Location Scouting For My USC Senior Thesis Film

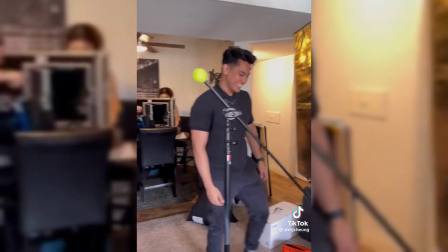[4:09]
We rented out three different lenses, the 24, 35, and 85 prime lenses.
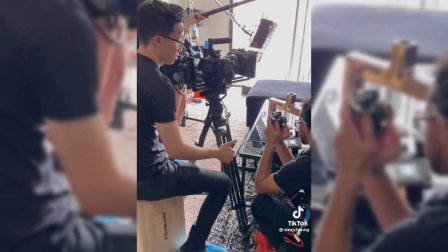[4:14]
And here is the first scene of the day that we were shooting. I'm obviously behind the camera. I'm the DP of this short film.
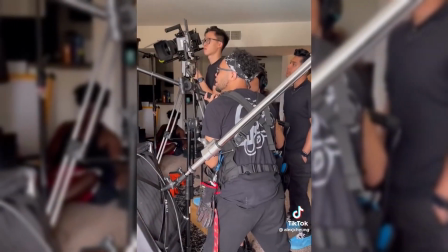[4:20]
And here's my friend Matt, who is the first assistant camera, who is pulling focus. Here's another behind the scene shot of our whole setup for this first scene.
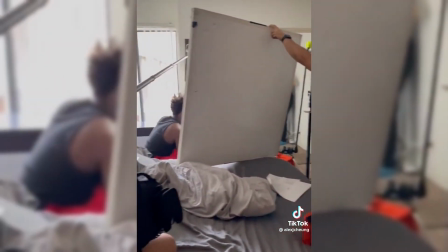[4:31]
And then we quickly moved into the second scene of the day.
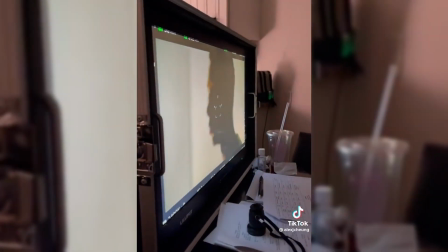[4:36]
My wife is the director for the short film, and here is the behind the scenes look at her director's monitor that we set up.
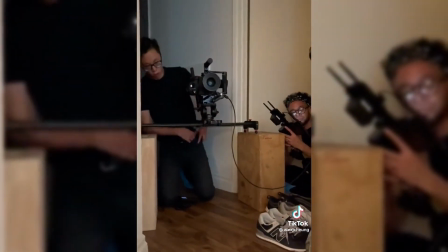[4:41]
We also brought our motorized slider on set to use for some sliding shots to make it a little bit more cinematic and get more movement in our shots.
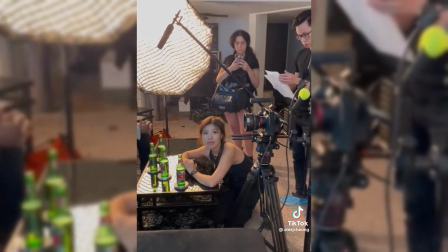[4:49]
We also shot a night scene, and this was the last scene of the day. You can see my wife rehearsing the lines with the actors.
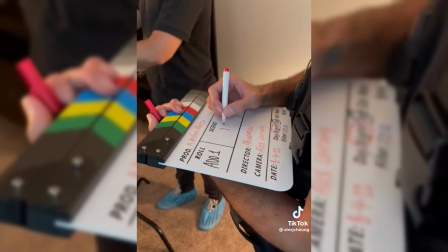[4:56]
Here you can see Matt, the first AC, getting the slate ready for the next shot. And that's it for day one. I recently shot a short film and here's day two of filming.
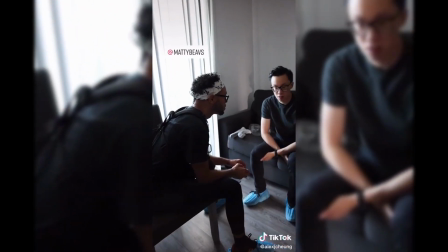[5:04]
Day one is in the playlist down below. Here's me and my first AC slash gaffer discussing the lighting setup that we wanted.
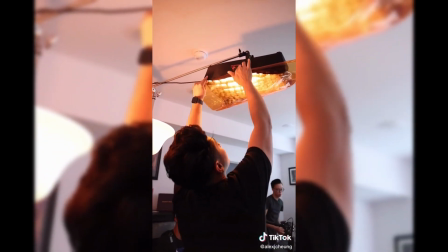[5:11]
And here is Agripp Rahman who is setting up full CTO gel to make the light a lot warmer than it already was.
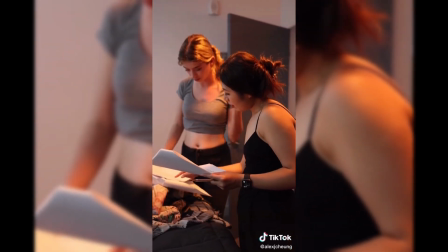[5:18]
Even though the Falcon Eyes light was already pretty warm, here's the end result of what it looked like as Mama and the lead actress was discussing and rehearsing lines.
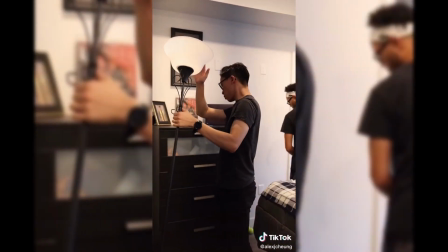[5:26]
Here's me switching out the light bulb in a practical.
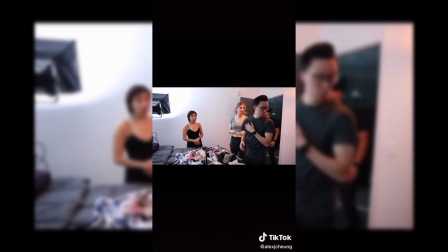[5:28]
And then off to the corner of the room is this Aputure Nova P300C, and that is set up at 10,000 Kelvin to emulate moonlight.
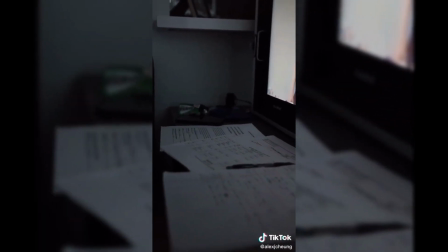[5:36]
And here is the director monitor setup and all of my wife's notes as she's taking notes
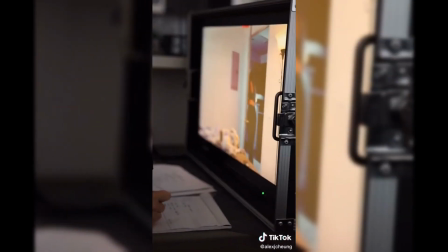[5:42]
and looking at the talent's performance and making sure everything looks good to her eyes.
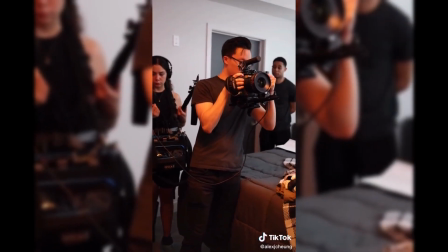[5:48]
And then here I am setting up for a handheld shot blocking out the movement with our actress and making sure the lights are all dialed in.
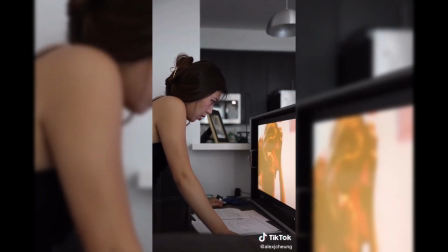[5:56]
And here's Mamow looking at the shot, making sure that the performance was good for this really intense shot.
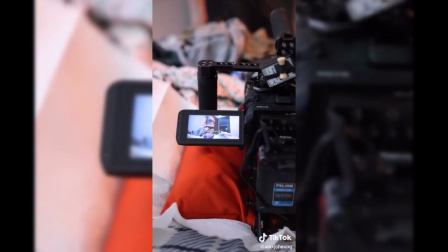[6:02]
And then here's Matt looking mad for no reason at all. In the film, our actress is FaceTiming someone on the phone, so this is the POV shot of her looking at the phone.
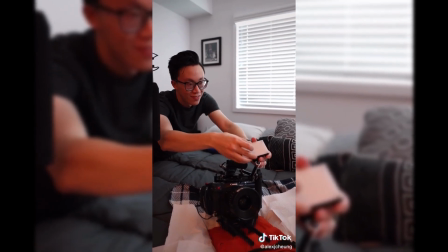[6:11]
And here's me setting up a small little LED light to emulate a phone shining on the actress's face so it looks realistic.
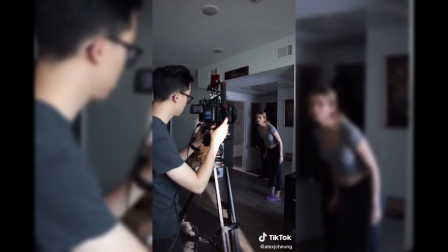[6:17]
After that, we moved into the living room where our actress gets quote-unquote knocked out in 3, 2, 1, BAM!
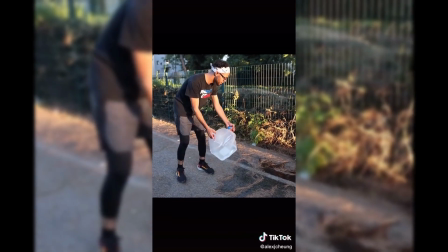[6:23]
And here is Matt doing a wet down on the floor to make it look a lot shinier and creating more reflections and little bokeh in the shot.
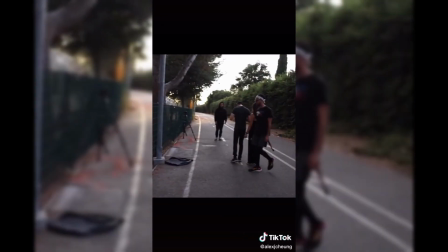[6:30]
And for this outside scene, we only used a reflector to bounce some more light back into our actress so that we didn't have to rig up any heavy-duty lights outside.
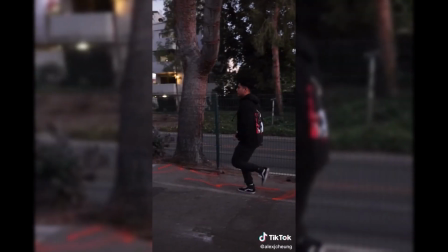[6:39]
And here's me getting some b-roll footage.
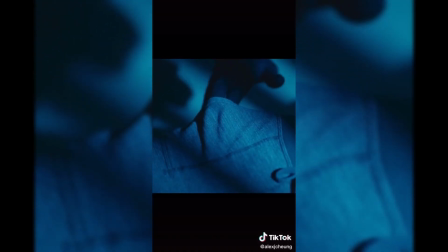[6:41]
Now we had a couple more scenes at the end of the night to shoot, but we don't have any BTS, so here's a little sneaky peek of the footage.
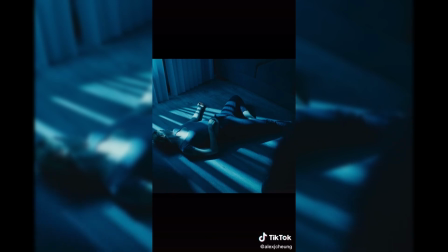[6:49]
And this is just a quick color grade of what I kind of want the final image to look like.
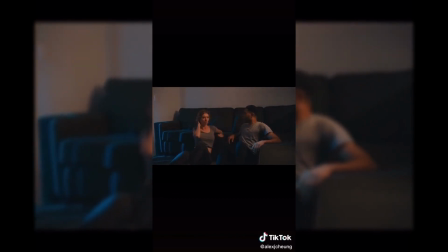[6:54]
You can definitely see the cooler moonlight outside playing on the couch, and then our warmer interior lights, some practicals inside the house, inside the apartment.
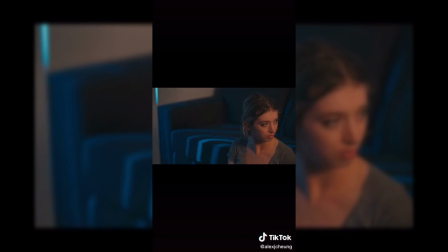[7:03]
But that is it for day two, stick around for day three. I recently shot a short film, and this is day three of production.
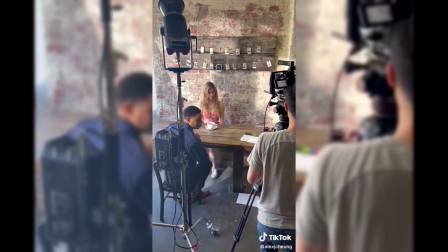[7:12]
This shoot day was a lot easier than the previous two days. This was a very short day.
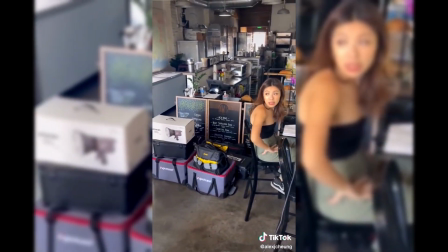[7:16]
We were shooting at a coffee shop where the owner was super, super awesome and let us use their store, the entire store, after hours.
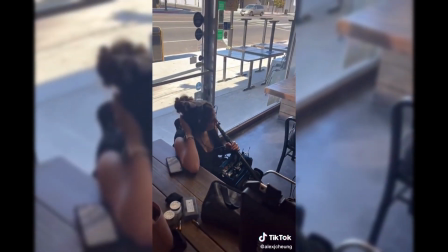[7:25]
As you can see here, this is our whole setup. It's very simple. One light outside the store and then one inside the store as well.
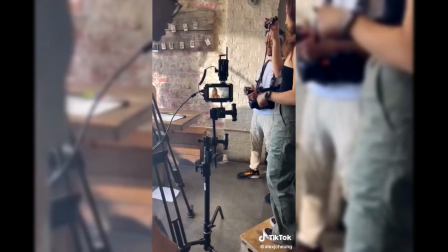[7:32]
Here is Matt, my first AC, cleaning out the lens, making sure there's no dust,
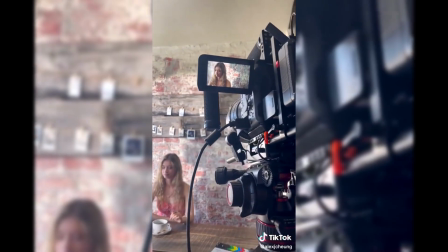[7:37]
smudges, or any fingerprints on the lens itself so that we don't get any imperfections.
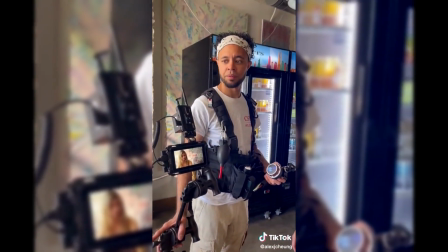[7:41]
You can see that bright light in the background is not actual sunlight. It is fake light shot with a aperture 600D right outside there.
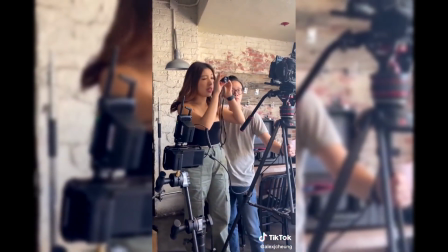[7:50]
And the little lens thing that you see my wife, Meow Meow, using is called a director's viewfinder.
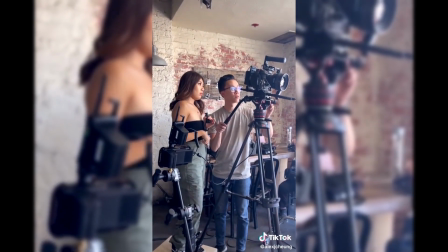[7:55]
She's the director and using that little viewfinder can change the perspective of different lens sizes so that she understands what a certain shot will look like.
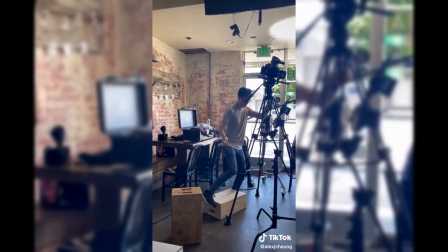[8:04]
Let's say, for example, I want to shoot on a 35 millimeter. She can change it to a 35 millimeter focal length and she can see exactly what that looks like.